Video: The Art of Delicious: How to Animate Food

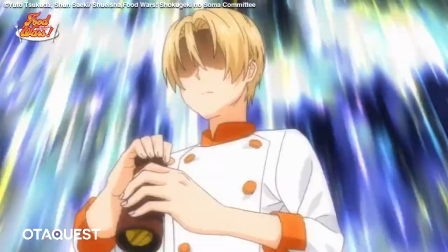5s
Food is an important ingredient in the process of world and character building.
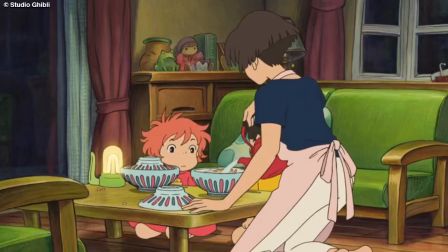10s
It demonstrates culture, economy and social status. There's a difference between a warm home-cooked meal and something you'd find at a fancy restaurant,
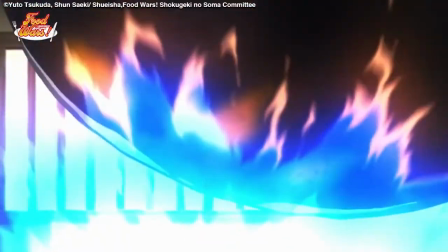19s
but when it comes to animation, portraying these subtleties can be a challenge.
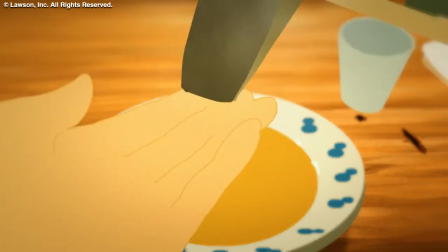24s
Normally, when there's going to be food in a show, someone will go out, collect reference materials and the animator would create it based on that.
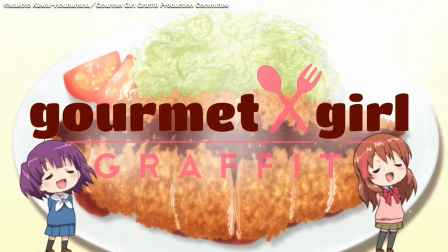31s
But for something like Shaft's 2015 series Gourmet Girl Graffiti, where they're eating all the time, they needed consistency and quality.
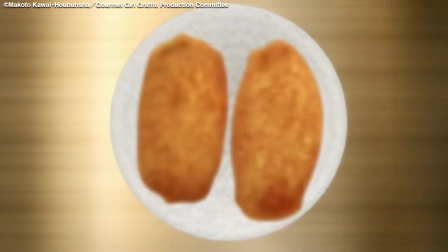40s
And for that, they created the role of Cuisine Coordinator, a job that involved overseeing all food and eating scenes within the show.
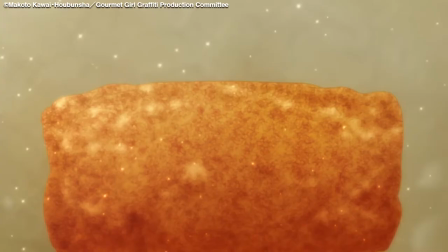48s
At OtaQuest, we reached out to the animator that embodied this role, Shaft's Yoshiaki Ito.
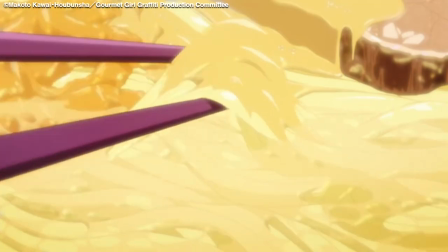54s
All it takes is one good look at the food in this show to realise the importance of his position.
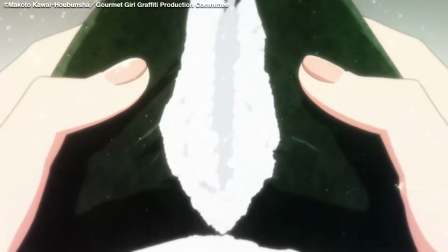59s
But the effort that is put into it isn't necessarily apparent.
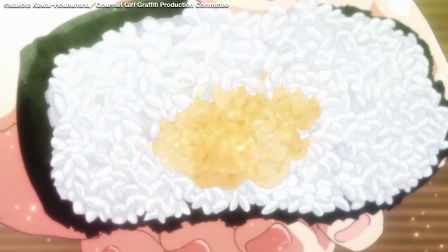63s
For instance, Akiyuki Shinbo served as chief director on the show and had very high standards for the food.
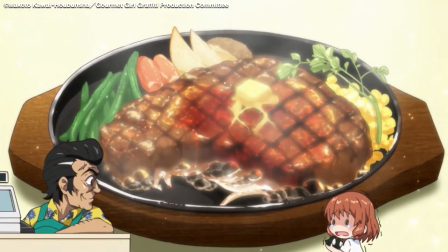69s
So Ito would go up to him, show him an illustration and he'd be like, well, it's not quite there yet.
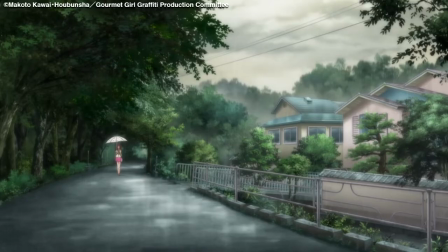75s
And so Ito would have to go back to the team and constantly trial and error it.
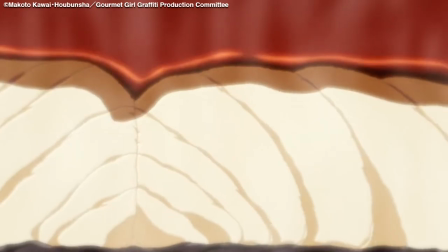80s
Eventually, the Kaleki artist, the cinematographer and Ito himself decided to use a higher number of layers to create the image.
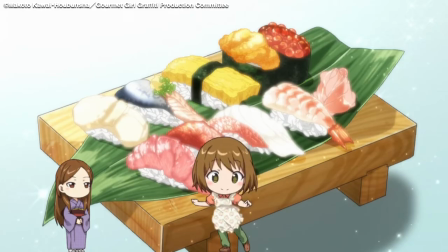88s
The idea was that the digital teams could isolate single parts of the food and adjust the colour and lighting to improve the final product.
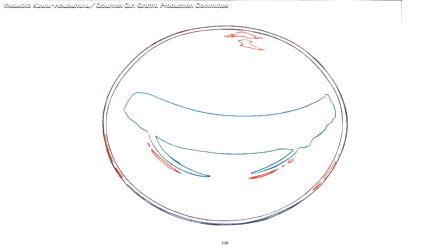96s
Ittle showed us an example where the sauce, omelette and even the toasted marks on the egg would be separately drawn and then brought back together into this omelette rice.
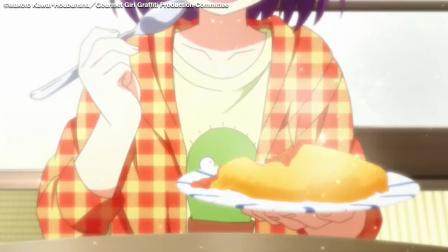105s
This gave it depth, further detail and a whole lot of appeal. But still, it's important to get to grips with reality.
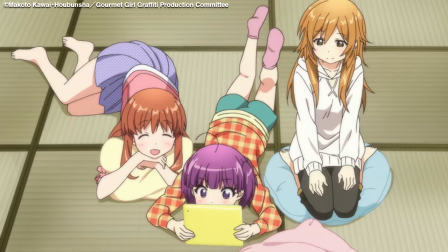112s
Ittle said that animators now have an easier time finding references thanks to food videos on the internet.
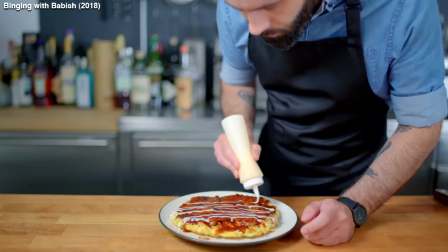118s
The ability to see how dishes are constructed and eaten is a real boon to representing that in animation.
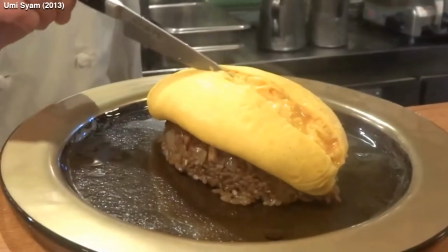124s
Itto specifically pointed out the abundance of Omerai split videos on YouTube which helped get an idea of how it should split in animation.
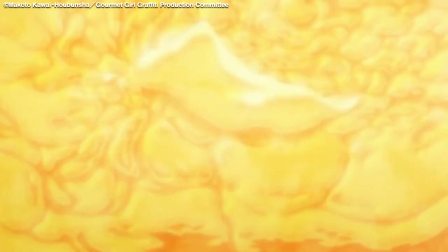132s
Although of course, anime still has a schedule, and still has a budget.
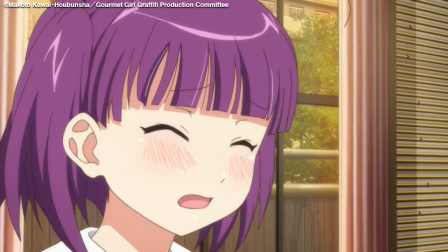137s
Despite Itto's preference for going overboard with detail and a work ethic that has led him to even redrawing other people's work,
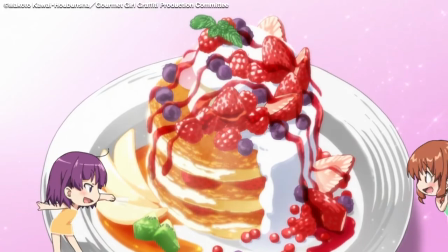144s
he's still aware that there sometimes comes the need to cut back.
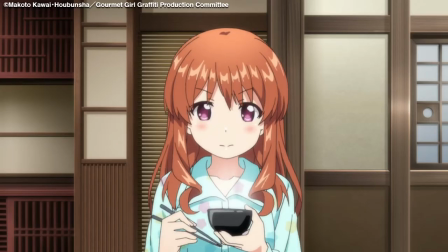147s
So whilst these money shots will have a load of effort put into them, they'll cut down on the amount of layers and detail for further shots, a common practice in animation.
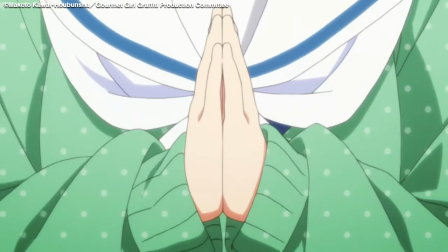156s
Gourmet Girl Graffiti had a unique production environment where they'd planned on all of this work for just the food, but of course, this isn't true for every series.
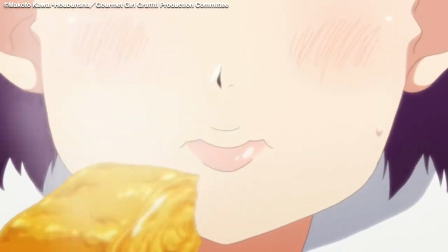164s
For instance, when Ito was asked to do a food scene in March Comes In Like a Lion,
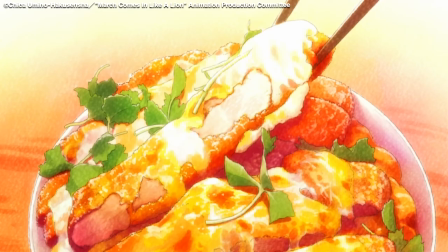168s
he kept the detail in check and used as few layers as possible so that the rest of the staff could keep up.
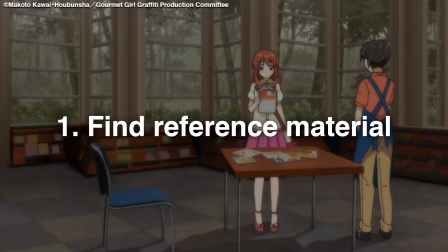175s
So in animating food, it's important to find a load of reference material, even if that means making it yourself,
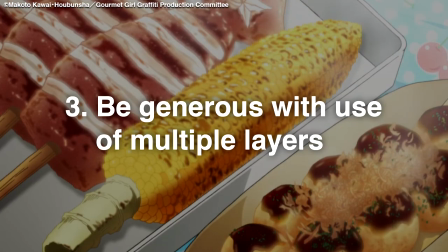181s
pay close attention to detail, use a load of layers if you need to, and consider the character's personality in how they eat food.
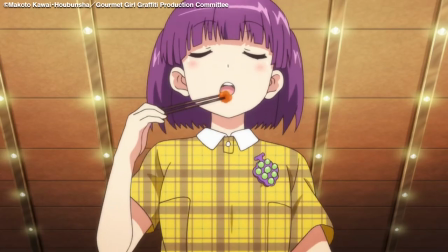188s
Visit otiquest.com to read our full two-part interview with Yoshiaki Ito
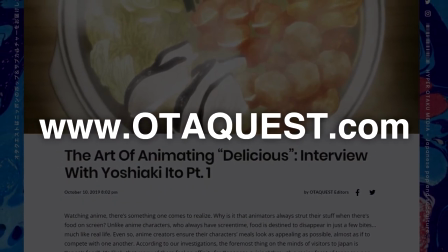193s
and subscribe to this channel to learn more about Japanese pop and subculture. Thank you.